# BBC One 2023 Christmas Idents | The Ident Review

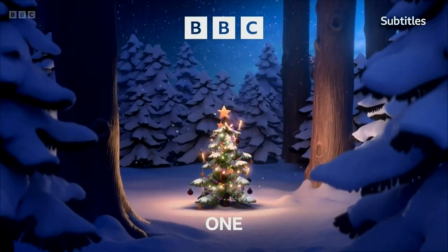(4:09)
There's not a great deal of differentiation here, the main element being that we've been transported from daytime to nighttime.
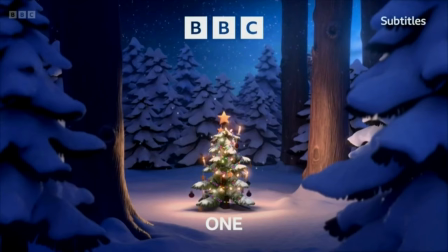(4:15)
I'm a sucker for nighttime vistas, and this ident does benefit visually, I'd argue, from the darker aesthetic that's presented here.
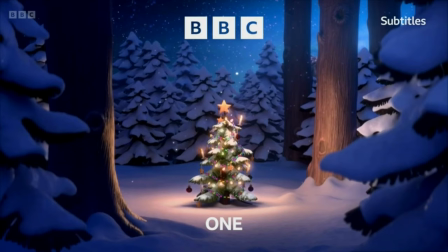(4:22)
My main gripe with this one, however, is that the music remains the same.
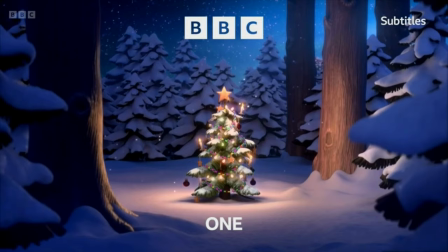(4:26)
Now, it's a great piece of music, don't get me wrong, but I think when we do day and night variants, the music should, or could at least, arguably change to match.
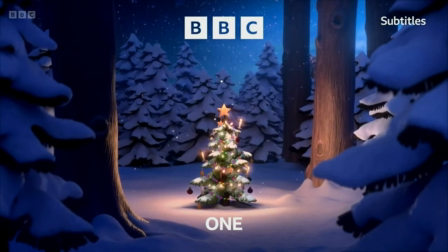(4:33)
We could have even had the same tune delivered, but perhaps in a more stripped back, gentler manner.
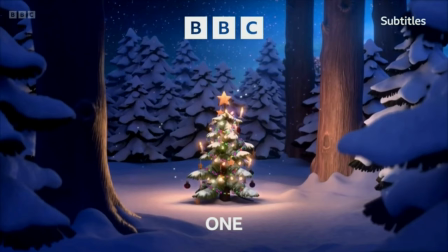(4:38)
Nighttime during Christmas can be something quite magical, especially when the vast amounts of snow are lit up by a dazzling Christmas tree.
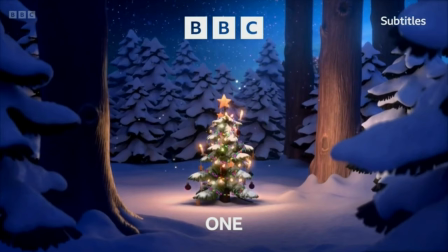(4:45)
Even something similar to what was heard in last year's offering, more haunting soundscapes, that would have worked a treat here.
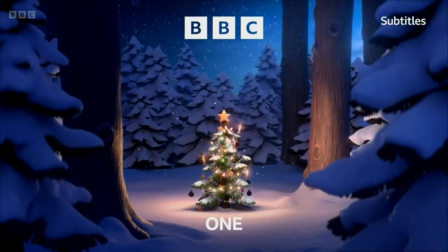(4:50)
There is one more 2020 ident that returns to the airwaves this year, but we'll cover that a little bit later.
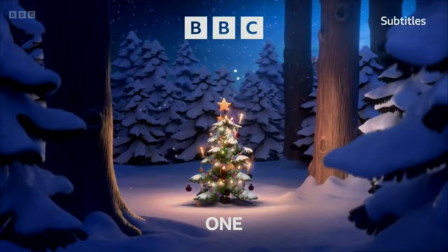(4:56)
For now, let's have a look at the second of the brand new sequences to debut on BBC One. I present to you, Santa and the Sticks.
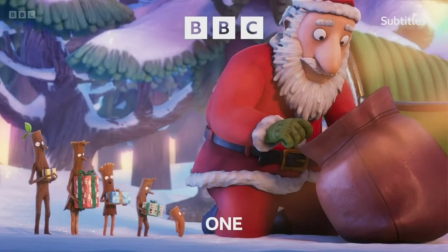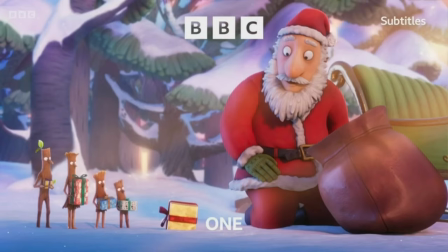(5:09) We were treated to another Doctor Who 60th anniversary special earlier tonight, going unleashed behind the scenes of Wild Blue Yonder at 11.35, with the wintry weather causing just a few sporting issues today.
How do they make these so damn cute?
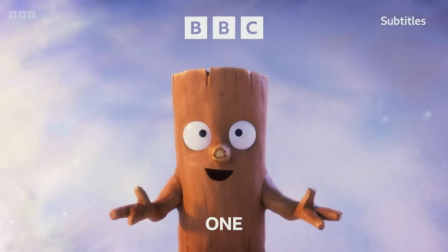(5:25)
Magic Light has such a positive reputation for delivering animated specials that delight the whole family, and the same goes for their festive idents.
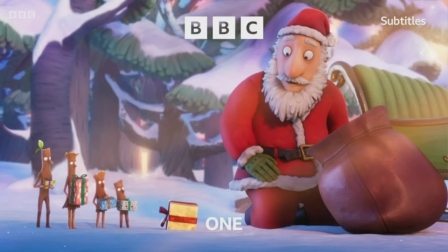(5:33)
We see Stickman and his family meeting Santa, who rummages through his sack to present them all with presents.
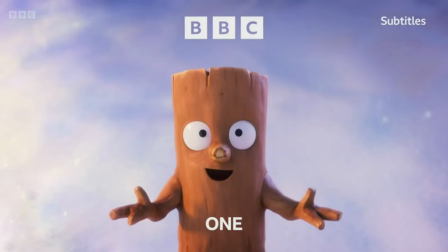(5:38)
When it comes to the youngest Stick, they are shocked and elated to see that theirs is the biggest present of all, so big in fact that they can't quite hold their balance when holding it,
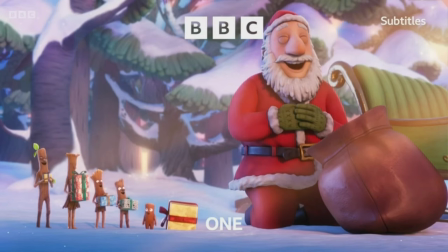(5:47)
the gift seemingly burying them in the snow. Not to fear though, as the little Stick jumps back out, surprising everyone with a little ta-da.
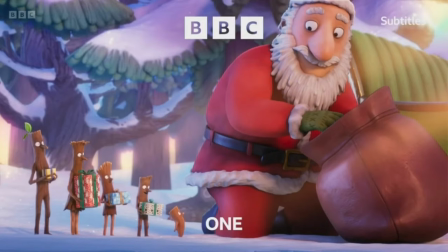(5:54)
The premise is silly and wacky, but again, how can you not smile at something as wholesome as this?
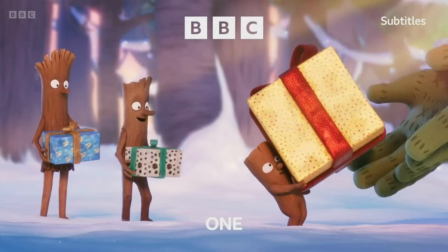(5:59)
A family coming together to receive presents from the big man himself? Now that's pretty magical.
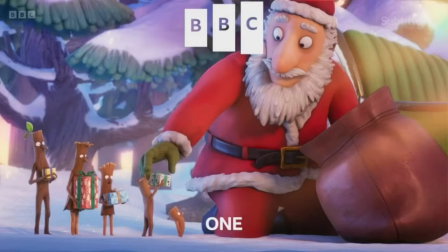(6:04)
I'm not overly familiar with the stick man story, but if it's anything like this ident, then I could imagine it would leave me smiling.
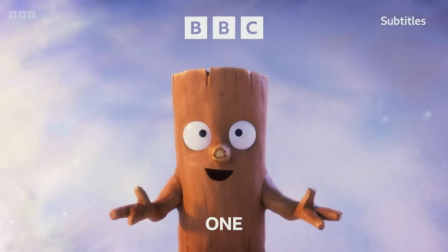(6:10)
The wintry snowy landscape we see is once again reminiscent of what we've already looked at today, which does make me question if we're simply just reusing assets.
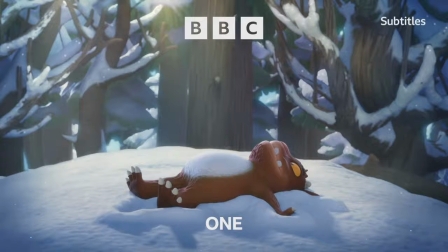(6:18)
Not that that's a major criticism, animators always hold on to what they create as it could be useful in the future,
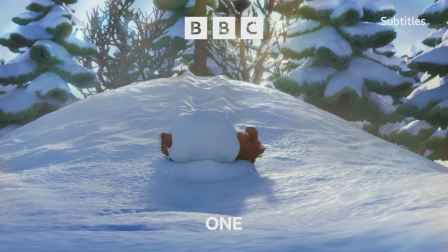(6:23)
but because Christmas landscape like this can be so ubiquitous, it does start to feel a little samey after a while.
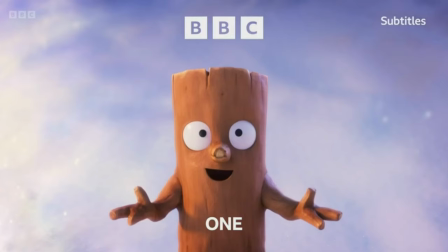(6:29)
But on the whole, I'm glad that the Stick family got their own ident, one that I'm sure will present some laughs and definitely some smiles.
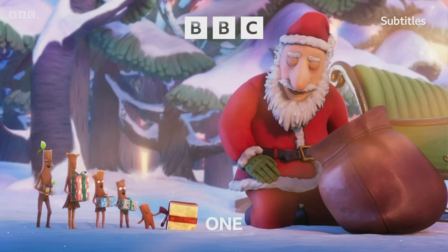(6:36)
Now, before we address the final new ident, centred around this year's new animated short, let's touch on a familiar face returning for 2023, Zog.
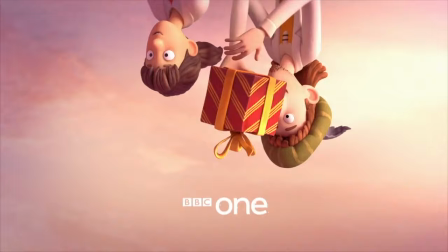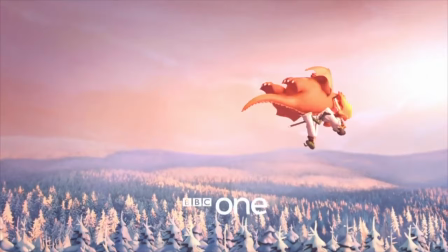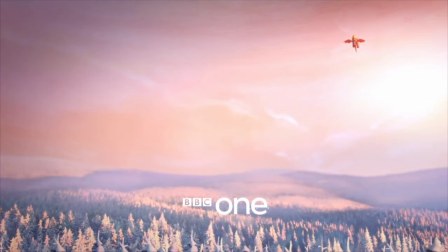An interesting premise, but one that could have been expanded.
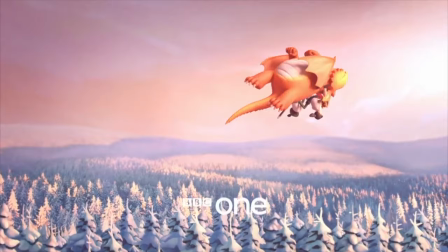(7:12)
Again, like with Stickman, I'm not familiar with the Zog story, but I like the way that the characters have been designed, and the adventure-like spirit that I'm getting from the sequence.
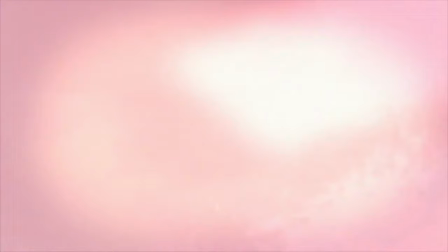(7:20)
We see Zog and friends flying about, with the full suspense that a Christmas present will be dropped and lost,
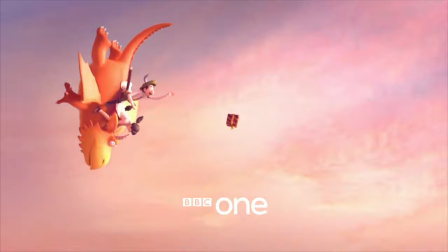(7:26)
but of course Zog is able to double back, just in time for the humans to catch it, before they fly off into the distance.
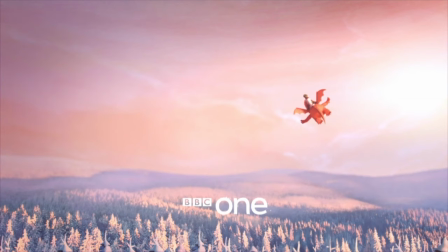(7:32)
The first major props I want to give to this sequence is the music. I like the more bold and brash sounds we hear.
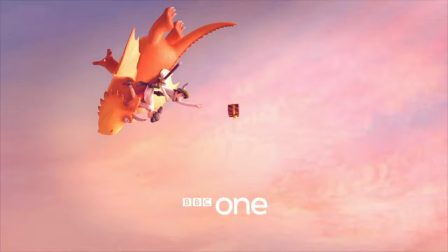(7:38)
It really feels like we're gearing up with Zog to go on some kind of adventure. It gets you pumped up, ready for the program that's coming, and it enhances the moment when the present is dropped and then caught.
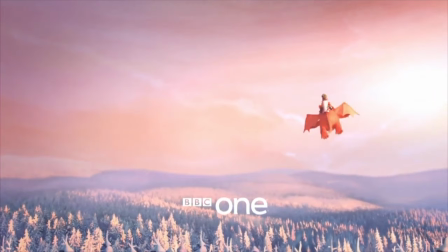(7:47)
But on that point, my main gripe would be after that moment passes, the rest of the ident just sort of fades away, just like Zog in the distance.
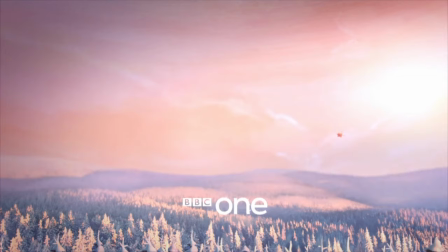(7:55)
With the boisterous music, you definitely could have had more things happen in the sequence. Not even perilous things, but just more action shots, if you will.
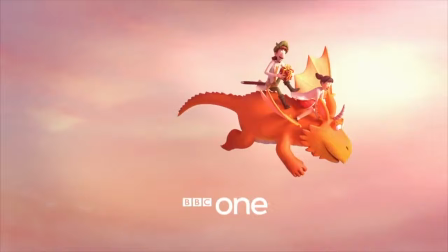(8:03)
I totally understand that animation is expensive,
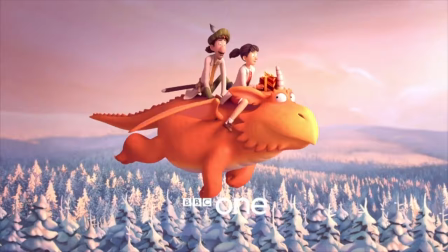(8:06)
and considering this is just a 30 second ident compared to the 30 minute shorts they produce, I'm not docking anything too harshly.